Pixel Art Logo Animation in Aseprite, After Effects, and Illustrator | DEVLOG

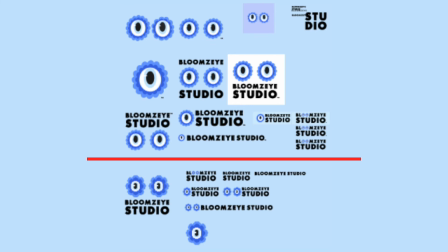So as you can see with my Adobe Illustrator artboards is at the top are the vectorized flat designs towards the bottom are the pixar designs and the typography is also kind of same across the board. I did it this way because I've been I've been using Adobe products for since my college years so almost
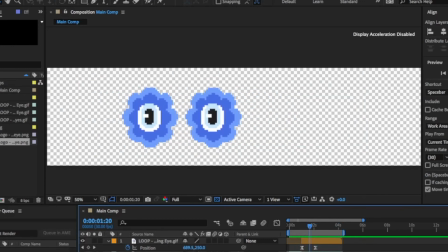five years and I'm really familiar with their work for that with that workflow.
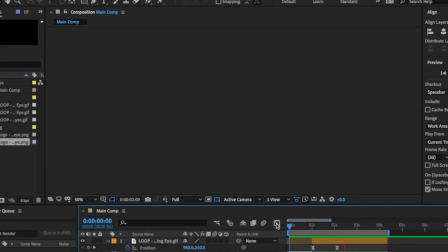I decided to keep my typography in the vector flat style instead of
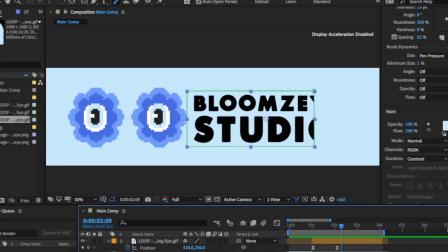pixel art because I wasn't used to making pixel art text let alone art in
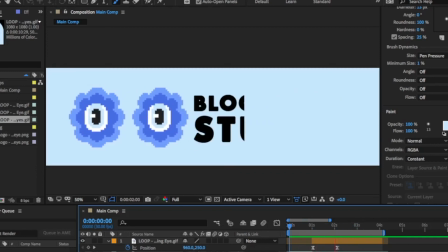itself so I wanted to keep keep it really simple for myself and I wanted to combine the pixel art eyes with typography because I liked how it kind of combined my
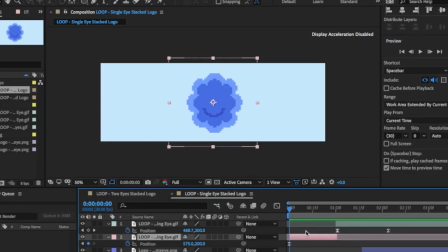traditional art style of vectors and also my new discovered gamedev pixel art and to wrap it all
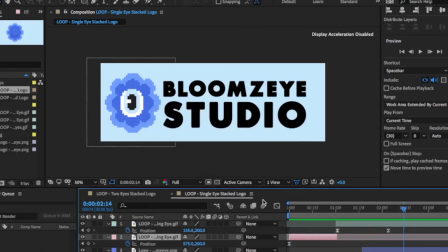up I made a quick variation of the logo with just one eye blinking just for fun and
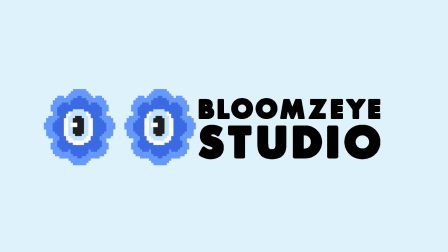there you have it there started something new my first gamedev logo that I
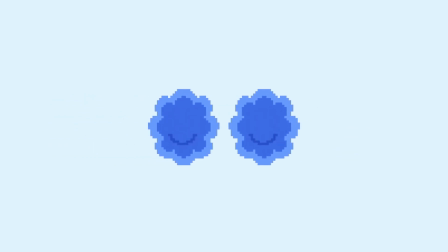made in Ace Fright, After Effects, Adobe Illustrator I think I did pretty well. What do you think? If you made it this far, thank you so much for watching my videos as I'm stumbling through and learning how to be a game developer from the ground up.
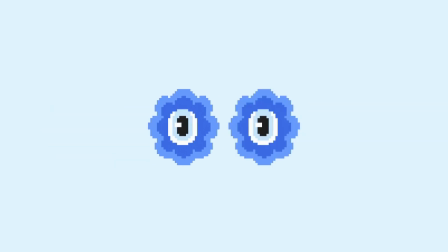If you enjoyed these videos and you want to see more, be sure to like, comment, and subscribe to keep up with the games, stories, and characters that I'm creating.
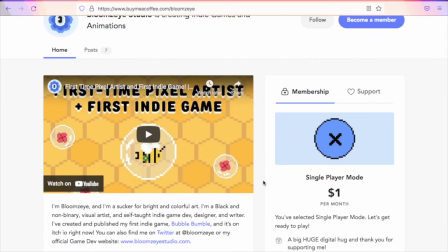And before I forget, you can check out the early access and first looks of the game, stories, and characters I'm creating on my Buy My Coffee page.
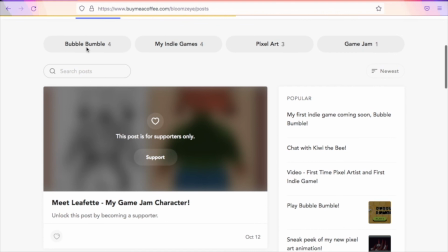More about that in my description below. Alright, see you later creatives!